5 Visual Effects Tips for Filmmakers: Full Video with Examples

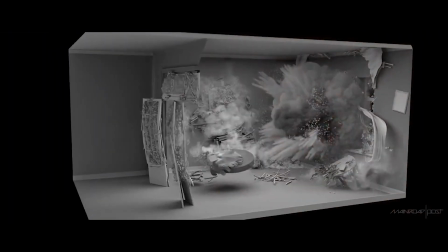4s
What's up guys, it's Brad from LightArchitect. In this video, we're going to take a step back from our normal Blender Visual Effects tutorials and share some more abstract techniques.
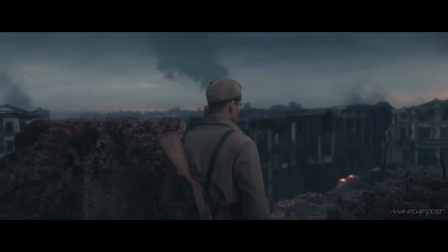12s
Sometimes we get caught up in the specifics and we need a refresher, and some of us are just getting started in the world of Visual Effects.
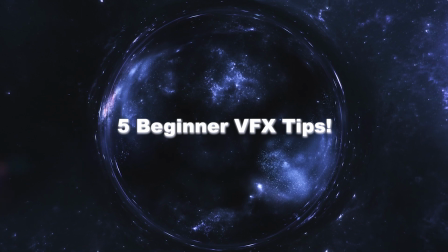18s
So in this video, I'm going to share five beginner Visual Effects techniques that are often overlooked. Visual Effects play a crucial role in bringing imagination to life on the big screen.
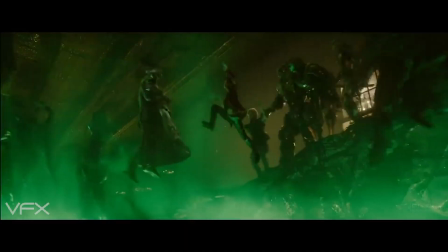26s
From epic explosions to fantastical creatures, Visual Effects compositing is a fundamental aspect of the VFX pipeline.
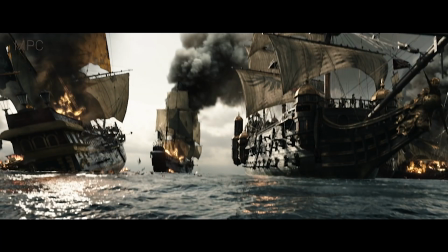31s
While some of the advanced visual effects in Hollywood blockbusters can be overwhelming to create and understand, you'd be surprised with the results that you can achieve just by knowing some basics.
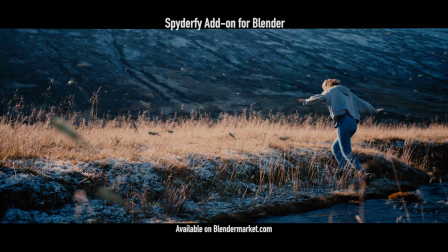Without further ado, let's explore 5 beginner visual effects tips that can help you create compelling visual effects.
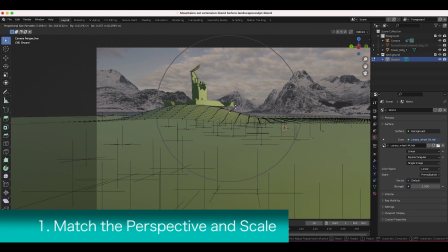55s
The first visual effects tip on this list is to pay attention to perspective and scale of the elements that you are adding to your scene.
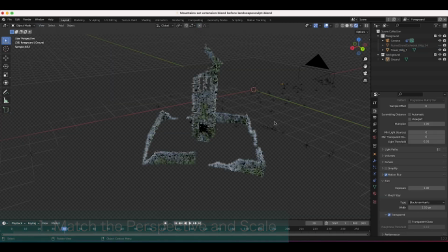62s
Maintaining accurate perspective and scale is vital to making your composited elements integrate naturally with the shot.
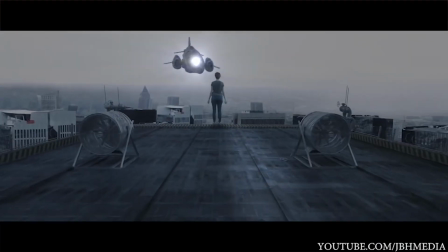67s
It's important to match the camera angles, lens distortion, and depth of field to create a cohesive visual composition.
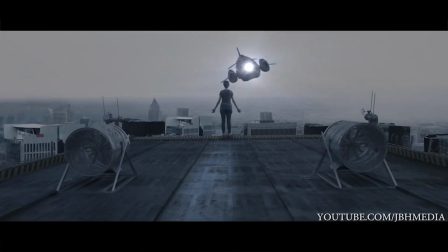73s
This is the first step in achieving realistic integration into your scene and if not done correctly can make the shot feel uncanny on even a subconscious level to the viewer.
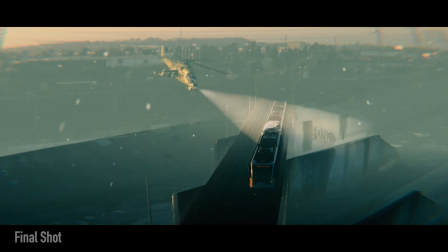81s
The second visual effects tip is one I've mentioned before many times on this channel, and that is that you should understand the basics of color and light.
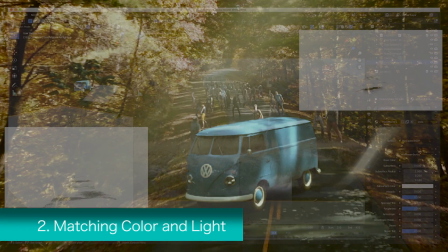88s
Visual effects involves blending elements together seamlessly,
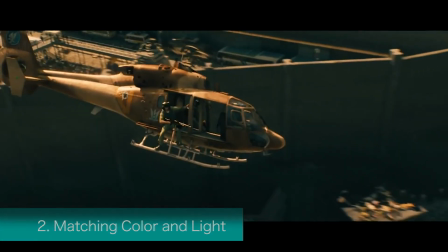90s
and understanding color and light is crucial for achieving realistic results, especially when you're adding a CG element to a live action shot.
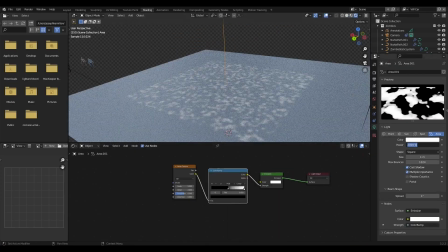97s
It's highly important that the lighting quality, direction, and color information on the CG element match that of the live action shot to ensure maximum believability.
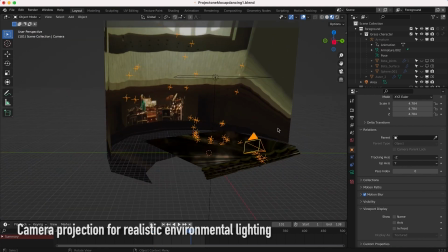105s
To do this you can combine an environment projection or reconstruction for realist reflections on your CG
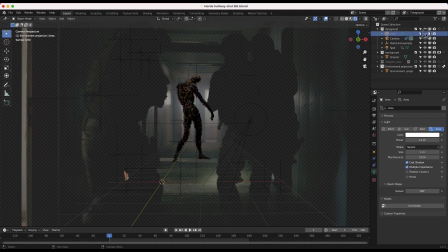110s
element in addition to HDRIs and various light sources inside of your 3D program of choice.
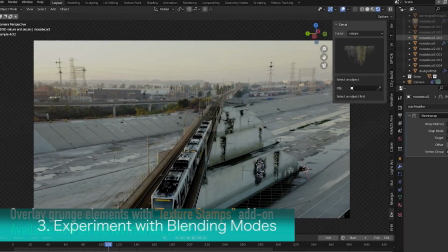115s
One of the simplest ways to try and further combine an element into a shot with minimal effort is to experiment with blending modes.
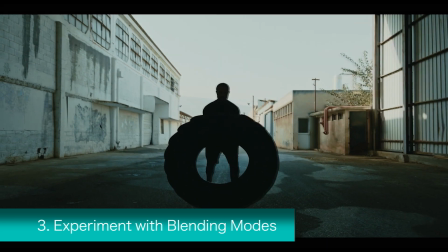121s
Blend modes provide a range of created possibilities by using math to combine different information between the background and foreground elements.
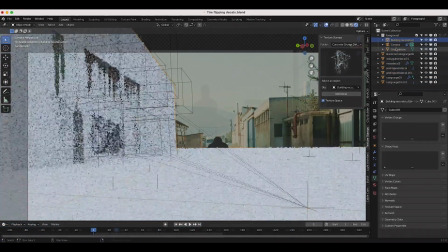127s
Altering blend modes can help composite your elements into live-action footage more effectively by controlling how the pixels of the element you are adding interact with the pixels of the live-action footage.
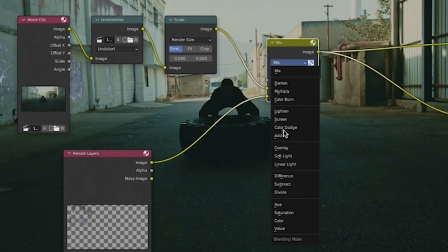136s
Different blend modes allow for various ways of blending the two elements, considering factors such as transparency,
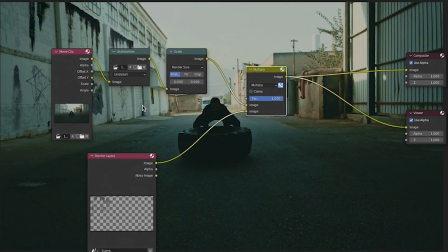141s
color, and luminosity affecting the overall appearance of the scene, resulting in a more convincing composite.
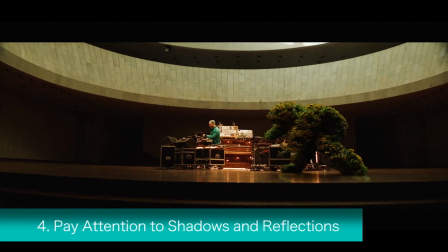147s
The fourth visual effects tip on this list is to pay attention to shadows and reflections.
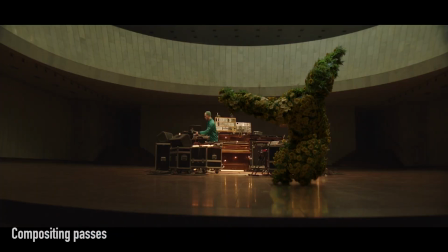151s
When integrating visual effects elements into the scene, matching shadows and reflections are crucial for achieving realism.
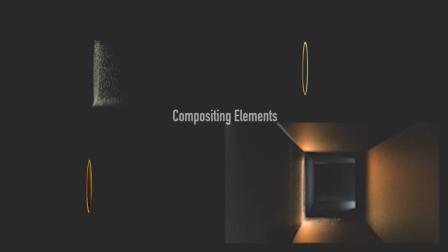156s
It's important to study the lighting conditions of the original footage and ensure that your composited elements cast appropriate shadows and reflect the surrounding environment.
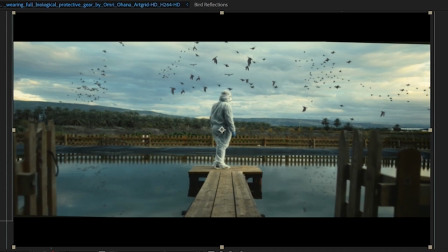163s
Now while in some cases you could get away with mirroring and comping a warped beauty pass of an element where a shadow or reflection would be in the scene,
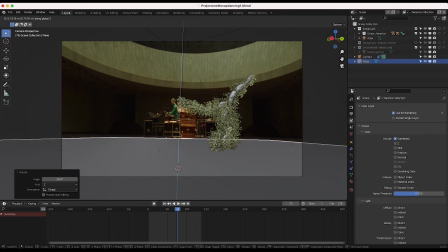170s
the best and most accurate way to combine shadows and reflection of your CT element to live action is to reconstruct the geometry of the
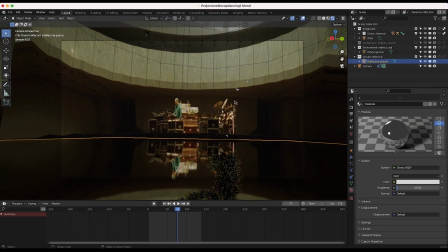176s
live action shot and render out the shadow and reflection passes separately on that geometry from that specific angle.
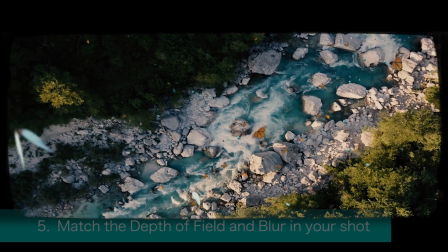182s
Finally, the last tip I have for you today is to understand the depth of feel and blur in your shot.
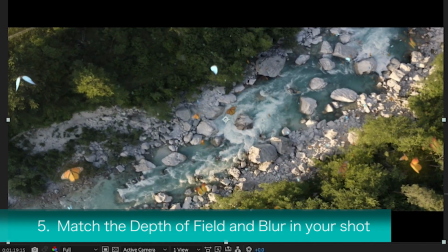186s
When adding CG elements to live action, it's important to remember that depending on where the element is supposed to be in your scene, it could have a different amount of blur needed to blend it accordingly.
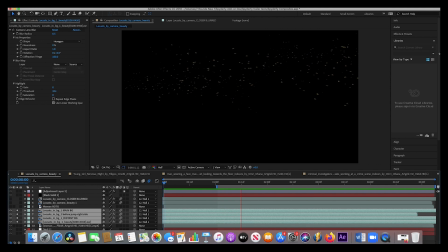194s
The most common example is when an element is supposed to be either in the deep background or right up next to the camera in the foreground.
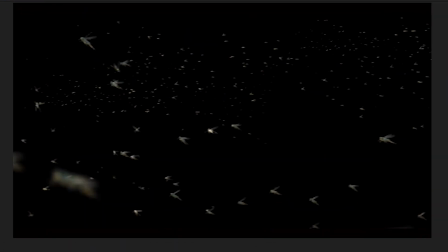200s
In these cases, it's vital to match the blur from the camera accordingly. This can be done by rendering out layered elements separately depending on where they are in the scene and adding the corresponding blur to each,
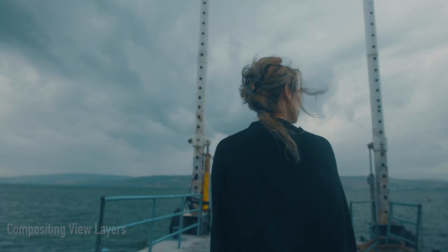209s
or by even using 3D z-depth information to add blur to the rendered elements procedurally.
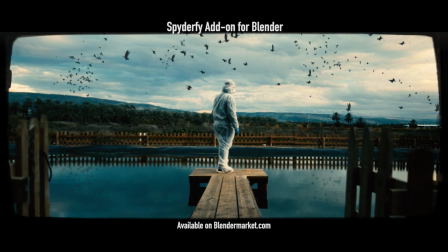215s
Anyways guys, that's it for this video, I hope it was helpful. Visual effects is an art form that requires technical skills, creativity, and attention to detail.
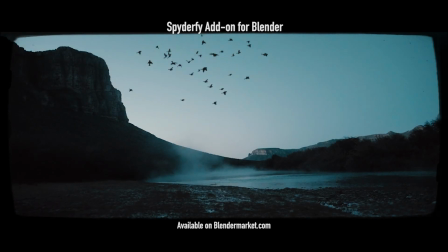222s
Understanding some of these basic techniques can go a long way when it comes to creating an effective composite, and with a bit of practice and persistence,
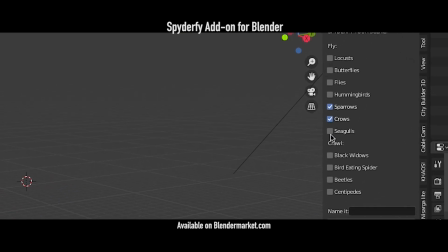228s
you can unlock your potential as a visual effects artist and bring extraordinary visuals to life.
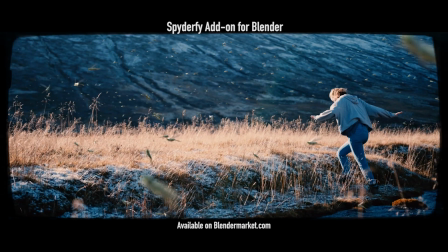232s
As always, feel free to leave a comment if you have any questions or suggestions in the comment section below, subscribe if you're interested in more visual effects and filmmaking content, and I'll see you next time.